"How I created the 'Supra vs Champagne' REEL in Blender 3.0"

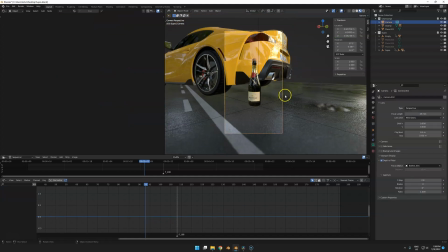Okay, so let's hop into the camera. First thing I did here, I started with 26 millimeters actually. And then because iPhone cameras have 26 millimeters, and then I moved up to a standard full frame 35 millimeter lens I added a 2.8
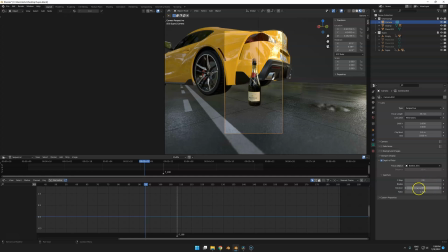f-stop which is default not only in blender but also on most lenses especially filming in the dark you could probably even go 1.8 or 1.4
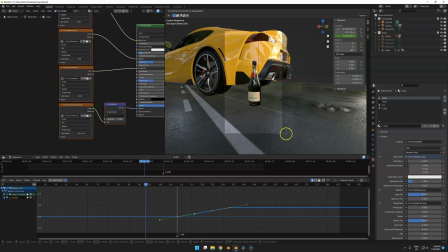and the focus object is just this cork so if I move it here you see it gets out of focus so that's it okay
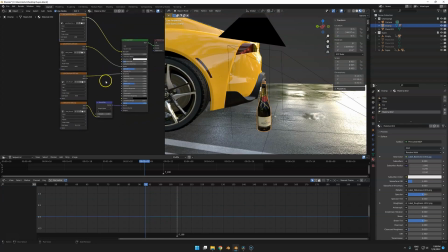let's move on to the lighting the bottle I guess isn't interesting but I'll show you anyways it's also So just a physical based bottle,
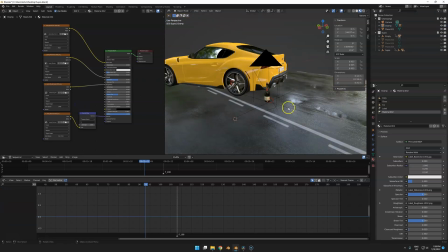bought, purchased asset. The light is based on an HDR from HDR Haven. It's called Hansa Platz. I only use the 2K, so it renders fast.
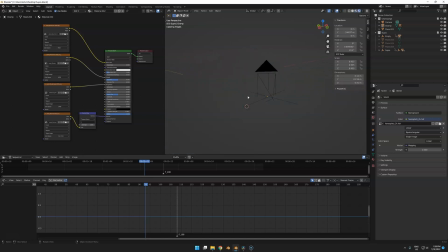So if we go to render mode, you'll see that it's just this HDR.
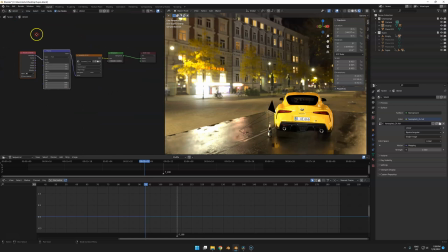That's it. I rotated the HDR. If you go to the world settings, you see I have 464.
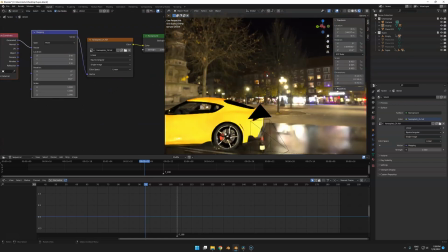I just did this by hand because this just looked better light wise.
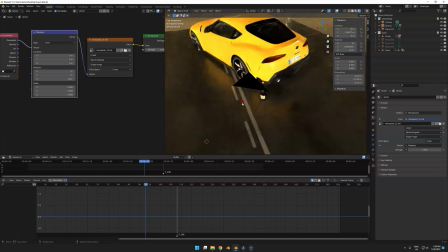So now you see, this is very popping because I did add one more thing that is not shown here.
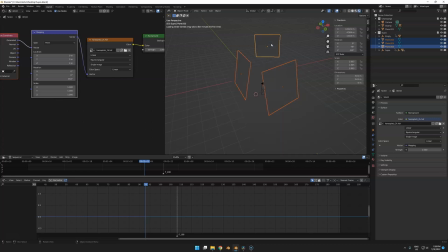So let's unhide it are these three planes. And what these planes do is kind of creating shadows, but mainly clipping away reflections.
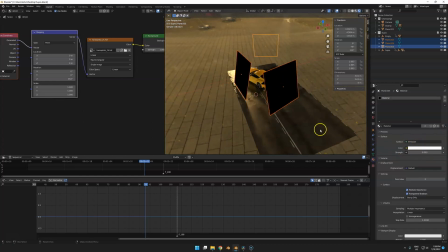So these are only emission shaders with zero strength, just the unlit black plane.
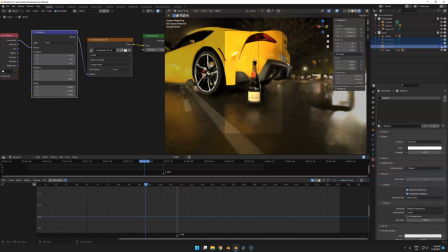And you see, um, if I turn them off, like the light is really busting.
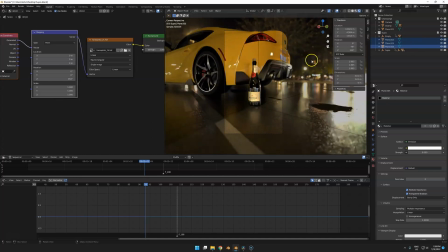Um, and if I turn them on, just creating a bit shadow, just getting stuff under control here.
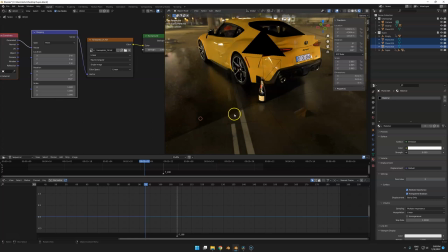um yeah that's all that's really all uh so let's play it again
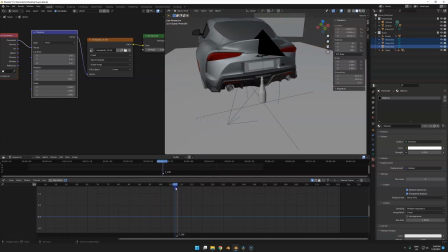one thing oh oh that's not all one thing you're probably wondering about
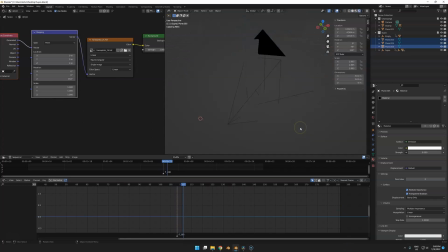all this video i almost forgot god damn it so let's go back to render mode or
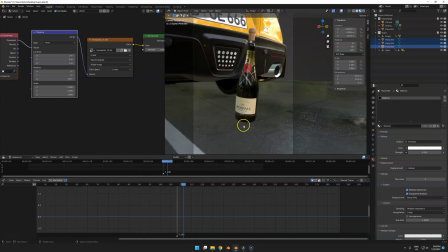actually material mode is also enough you're probably excited about this water
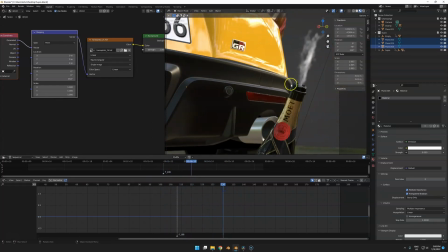effect you're like wow how did you make this this looks so amazing but wait now it looks like fucking shit.
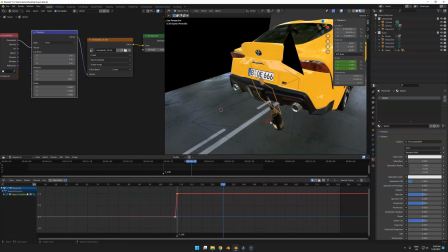Um, yes, because I did nothing except add a plane.
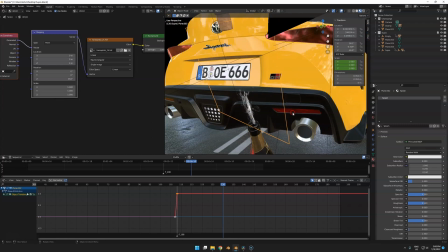Uh, so I just went to YouTube and searched, um, I think just cork VFX.
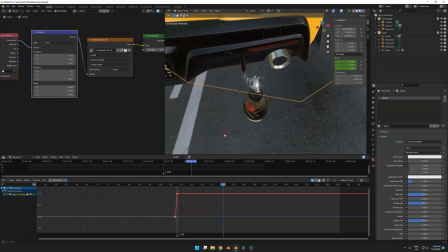And then I just found this black and white video of splashes. So I just cropped it and put it on a plane.
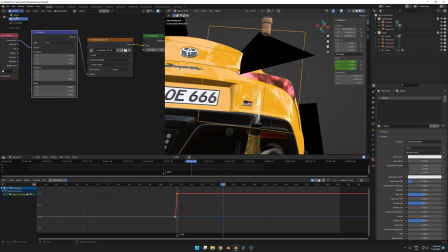I didn't even center it. Like that's how much effort I put into this. So let's jump into the shader.
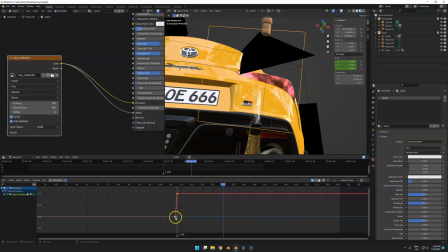So here's the video. I'm starting it on frame 100 to like trigger the animation and I only
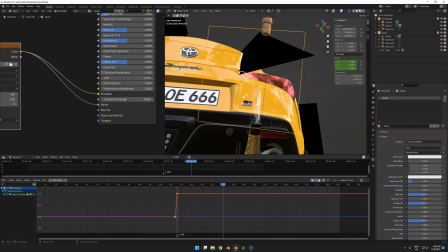plugged it into alpha and emission and emission four so just this white glowing
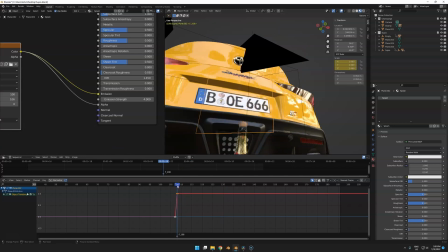stuff that's really it and to disable it actually because I was lazy I just put scale to zero and then scale to one so that's how
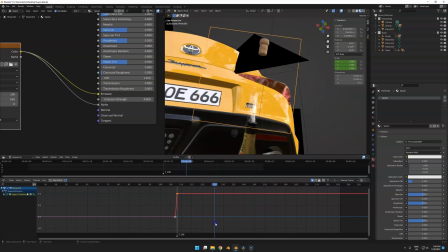it turned this splash off because otherwise it would be also already on so that's how I just enable it and so also the denoiser doesn't
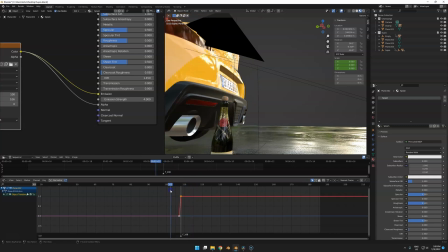freak out with this transparent plane like here does freak out a little bit actually but yeah whatever it worked out it was just a quick little thing i
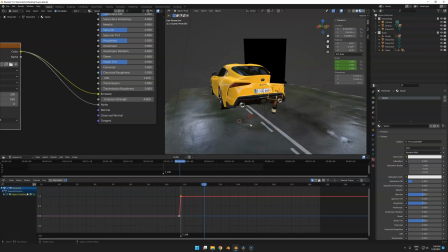made i don't know how long this took maybe like one or two hours with rendering i don't know so um almost done so then i rendered this out
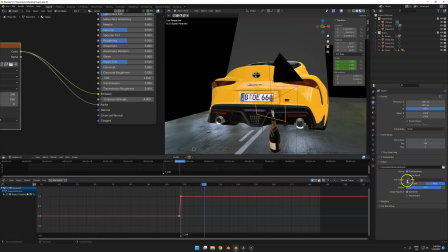i did not render a mp4 i did as a test but at the end i rendered jpegs onto my desktop highly professional into the supra
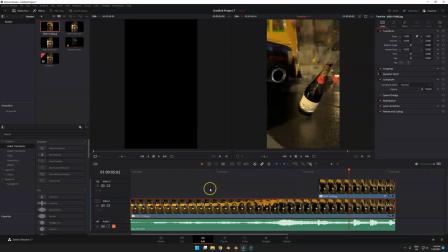folder once that was finished i went And to resolve DaVinci, you could skip this step, but I'll show you what I did. So I did no color grading, nothing because I was lazy as hell and just wanted to upload it and be finished quick. But what I did was add a camera shake.